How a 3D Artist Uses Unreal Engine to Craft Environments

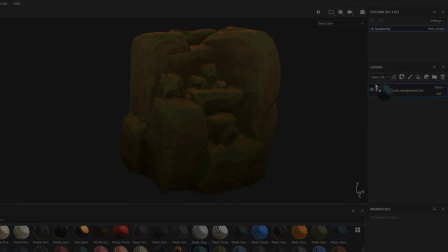(0:01)
If you want to learn how to make Ghibli style textures in Substance Painter, the latest course from the 3D Coloring Book was made for you.
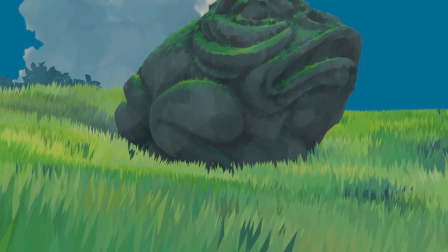(0:07)
I'll leave a link in the description if you want to consider getting the course. Now let's get into this week's video.
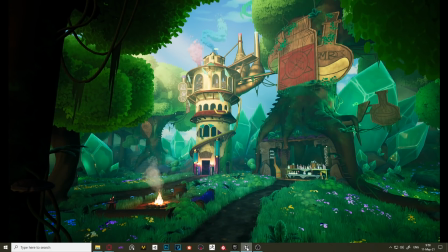(0:14)
Hello everyone, my name is Roger Olath and today I'm going to do a little breakdown of this potion factory. First of all I'm going to talk a little about composition and feedback. Then I will talk about the environment, like trim sheets I used,
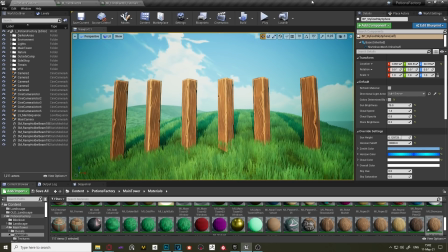(0:29)
some procedural textures and a few tips and tricks that I used a lot to make assets more reusable.
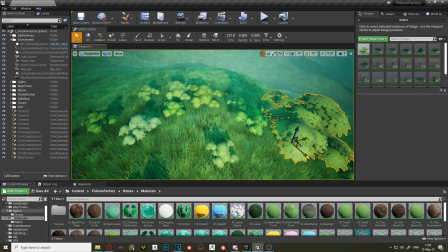(0:36)
Then we will see overall how I made the vegetation of the scene.
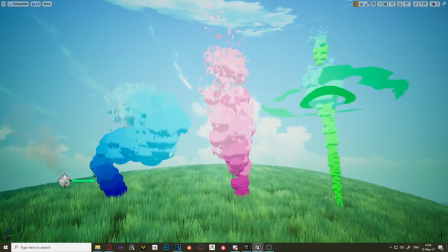(0:42)
And finally I'll show you how I made VFX and the importance they have in an environment to make it more dynamic.
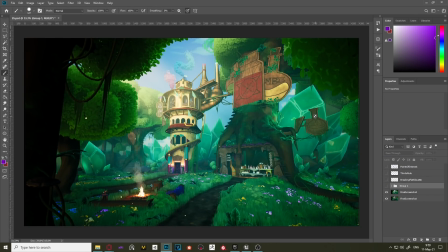(0:49)
So, the first thing I want to show you is the huge change the environment has had since I sent the first pass screenshot asking for feedback till the final result.
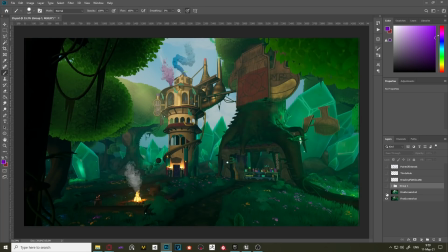(0:59)
As you can see here, a lot of changes happen in between. The most noticeable one is how I push the lighting to create a more dramatic effect. Then another huge change is the separation between the foreground,
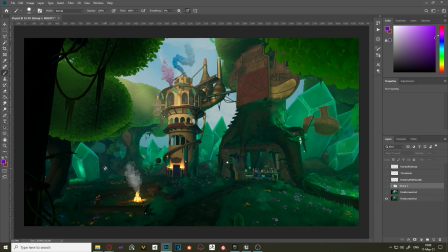(1:15)
the mid-ground and background using occlusion and fog cards also
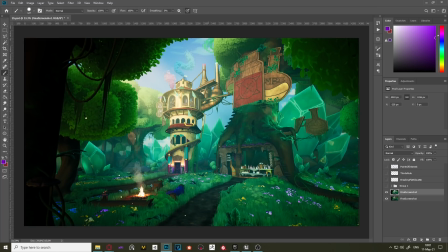(1:19)
the god rays added to call the attention of the viewer to the points of interest like the the tower and finally break up the fine shapes of the cap trees to make it
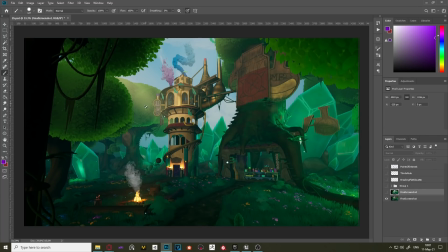(1:33)
more interesting as you can see here is they are really flat these two shapes and here they are way more interesting.
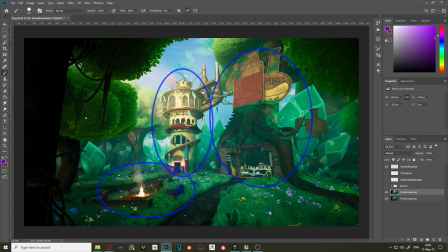(1:42)
So in short these are the points of interest of the environment, the main tower would be the main one, then we would have this big tree with the signs and the side shop and then the campfire.
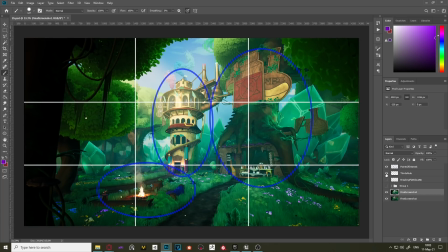(1:56)
So this point of interest I relocated tried to respect the rule of thirds so I don't place anything right in the middle and place as close as possible to the sweet spots like this big tree and signs and then the campfire close to this one.
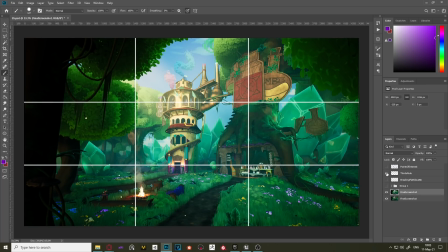(2:13)
Finally just a little tip that has been really useful to me is to try to break down the silhouettes the flat silhouettes that you can get from trees and different things so this purple line for example shows
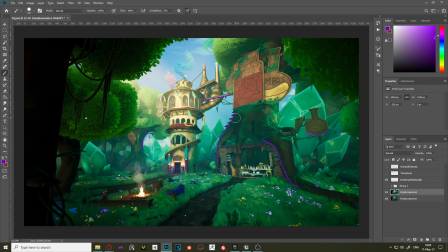(2:31)
you what would be a flat line and how break them with things like these kind
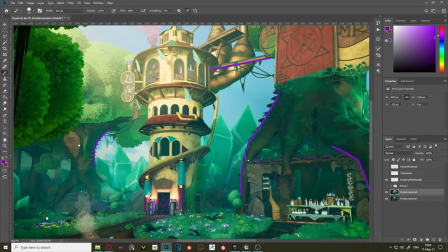(2:37)
of mushrooms, ferns, using moss also, here lianas and more moss, so they are more interesting to the viewer.
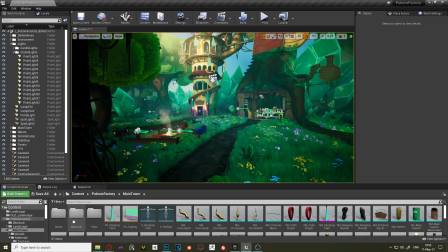(2:48)
Let's jump to Unreal Engine. First things first, I would like to show you the three trimsheets I use for wooden parts.
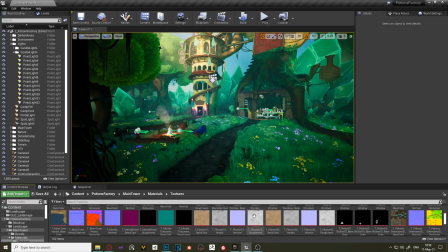(2:53)
The main benefits of using trimsheets are the acceleration when it comes to creating new probes.
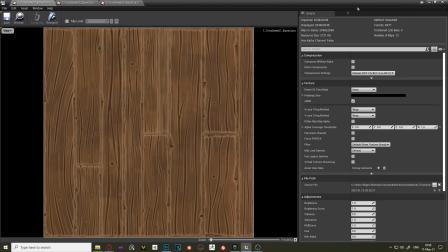(3:00)
This is the first trimsheet with a lot of size variations to fit different wooden pieces shapes. The second one is way more homogeneous with really similar sizes and the third one has some hairwoods to be able to create a full beam.
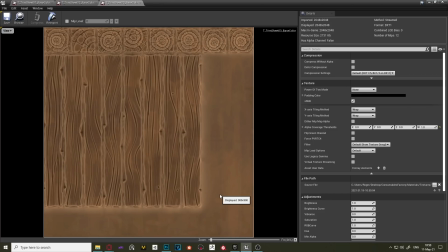(3:16)
In this last one I plan to have more variations but finally I haven't added them that's why I have these gaps here and there.
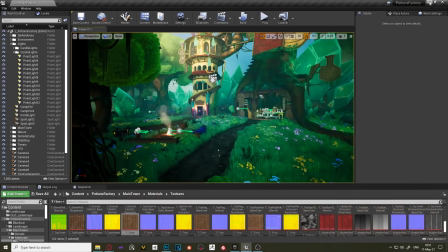(3:24)
Let me show you how it looks in the environment.
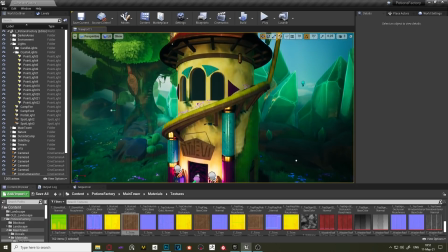(3:27)
As you can see I used it in many different places over the steen, so I saved time while getting a good looking result.
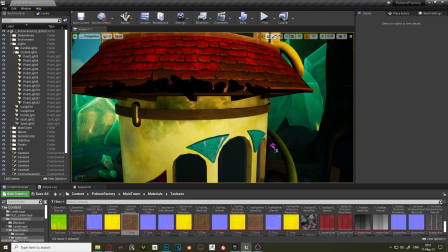(3:35)
Also I used it on these kind of wooden rings,
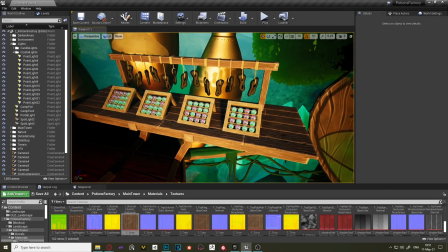(3:42)
I have also used it for this kind of platform with all these planks and
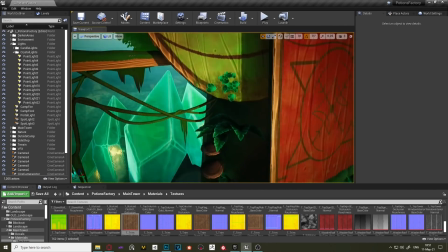(3:48)
also on this huge beam that holds the tower with those lianas and moss.
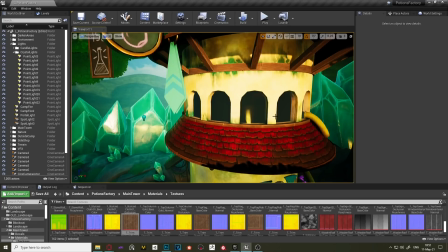(3:53)
So as you can see I used it a lot through the scene.
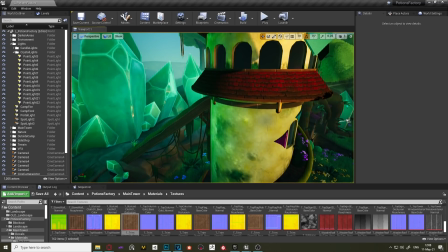(4:00)
I also want to mention the procedural textures.